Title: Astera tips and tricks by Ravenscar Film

Okay, these are not actually lightsabers. This is a wireless LED tube.
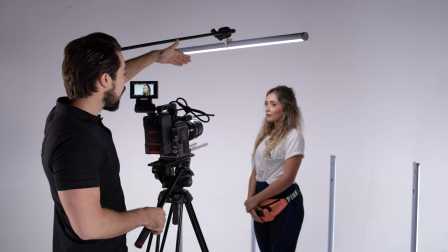[0:10]
It's an AsteroLight and I'm going to share with you some tips and tricks that we have picked up while we've been using them. Okay, so first tip 50-50 or split lighting. We have two AsteroLights here. We've got one in nice lime green and one in a purpley color. So we've got our wonderful assistant here.
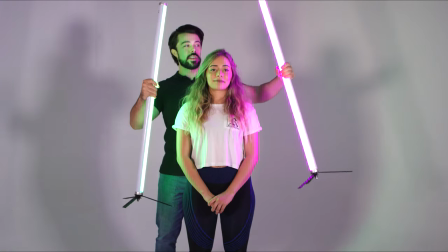[0:30]
Essentially all you want to do with the lights, a very easy tip is place one either side of the subject slash model slash assistant.
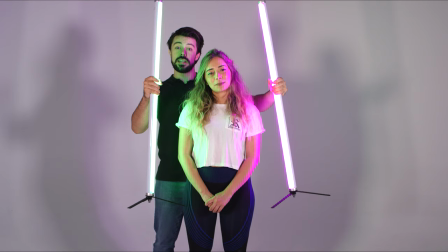[0:38]
So they just blend together very nicely in the middle. They look especially good when there's no other light source.
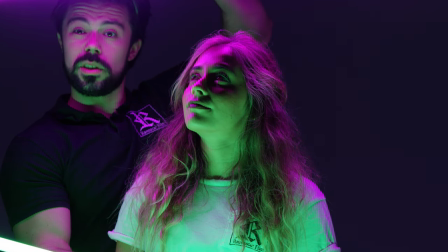[0:45]
So you can move the lights around. All you really want to do essentially is place one the opposite of where the other one is.
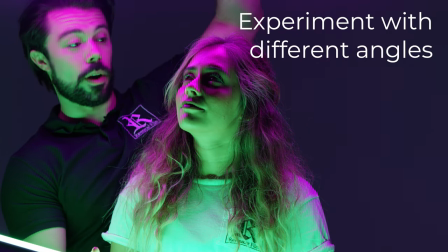[0:52]
We have one above,
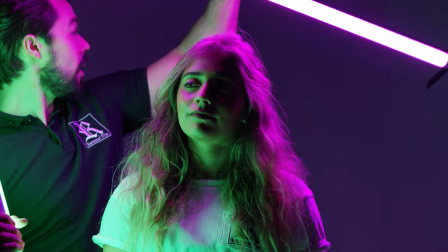[0:53]
below the subject any angle you want and if you have a nice background like we do in a studio you can always reflect
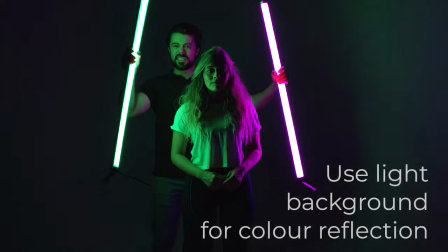[1:01]
it slightly off there depending where you place the lights easy trick looks amazing split
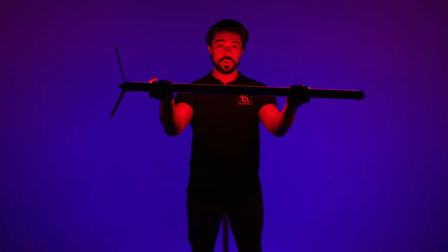[1:06]
lighting okay so another trick is to light the background using a hidden light source as you can see in front of me I've got a key light on my face which is in single Astero light
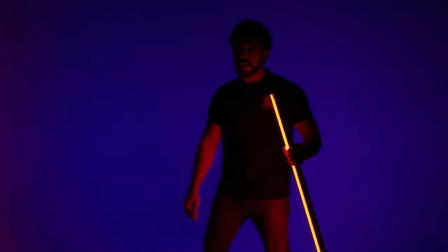[1:17]
probably only useful for a close-up but what you don't see is behind me we have a blue Astero light here,
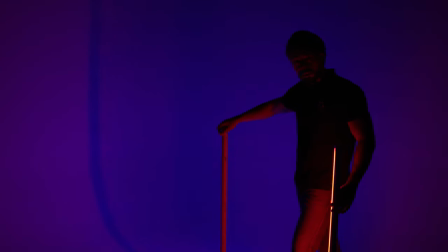[1:23]
reflecting off the studio background. Because we're filming in a studio, it has a great effect, but that can also be achieved with a single color white paper background or a sheet, just to reflect that light there.
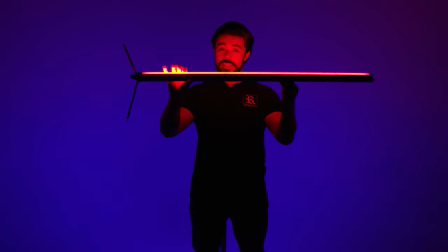[1:35]
Because these Astero lights are so light and thin, and they have their individual stands,
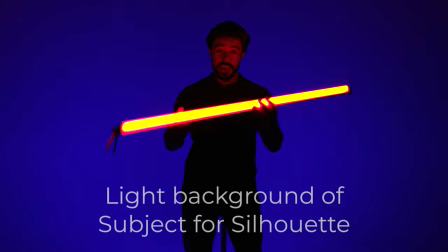[1:39]
they can be hidden within the frame lines, within the set, to light up areas of the background.
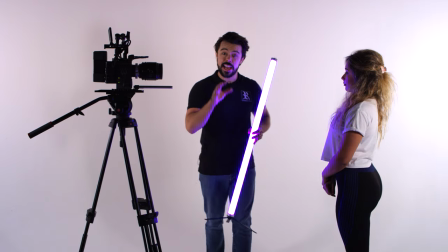[1:47]
Another easy trick to dramatically enhance your footage using the Astera lights.
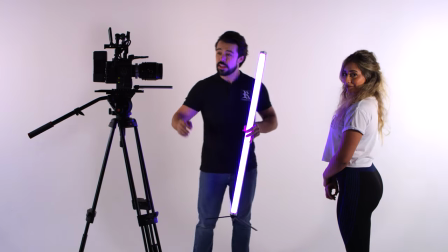[1:52]
As you can see this camera filming again our wonderful model subject has no matte box it is just a raw lens so because they are so lightweight
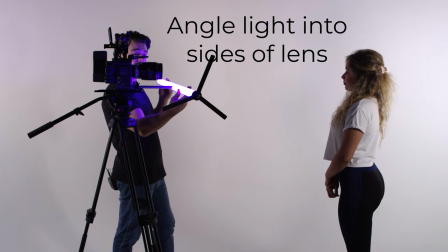[2:00]
you you or someone else can hold them directly underneath the lens shining into the glass any color you like or at the sides of the lens
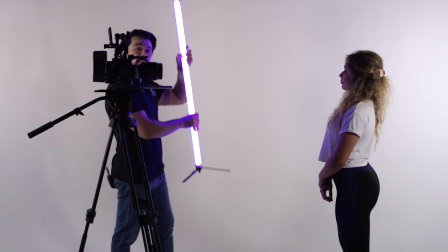[2:09]
or above to get that light infiltration look. The lights can be programmed for a variety of colors and effects which means they're a perfect pair to use with smoke and haze effects.
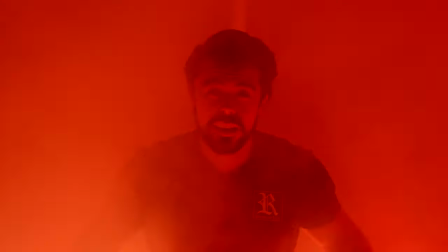[2:22]
Add some flashing lights as well and you have an amazing amazing look to your image.
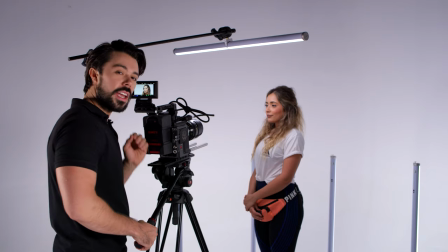[2:32]
Just be careful not to use too much smoke. In this scene I'm using the Estera lights for a common portrait setup.
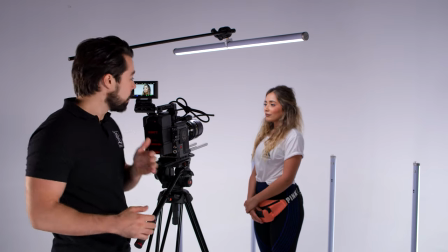[2:40]
Because the lights already have a soft diffusion you won't get any of the nasty highlights
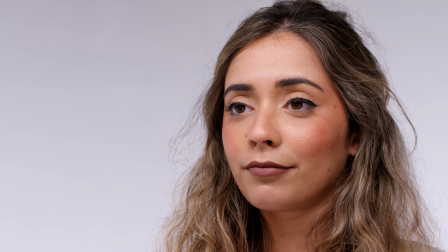[2:45]
or shiny areas or greasiness to the face as you often do with undefused lights.
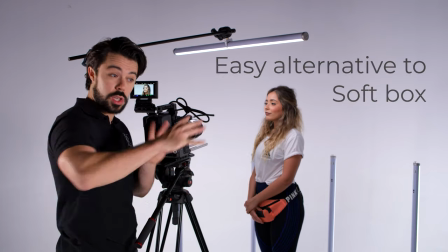[2:50]
In fact this setup is so good it actually looks like it's been lit with soft boxes which are designed for portrait setups in a studio.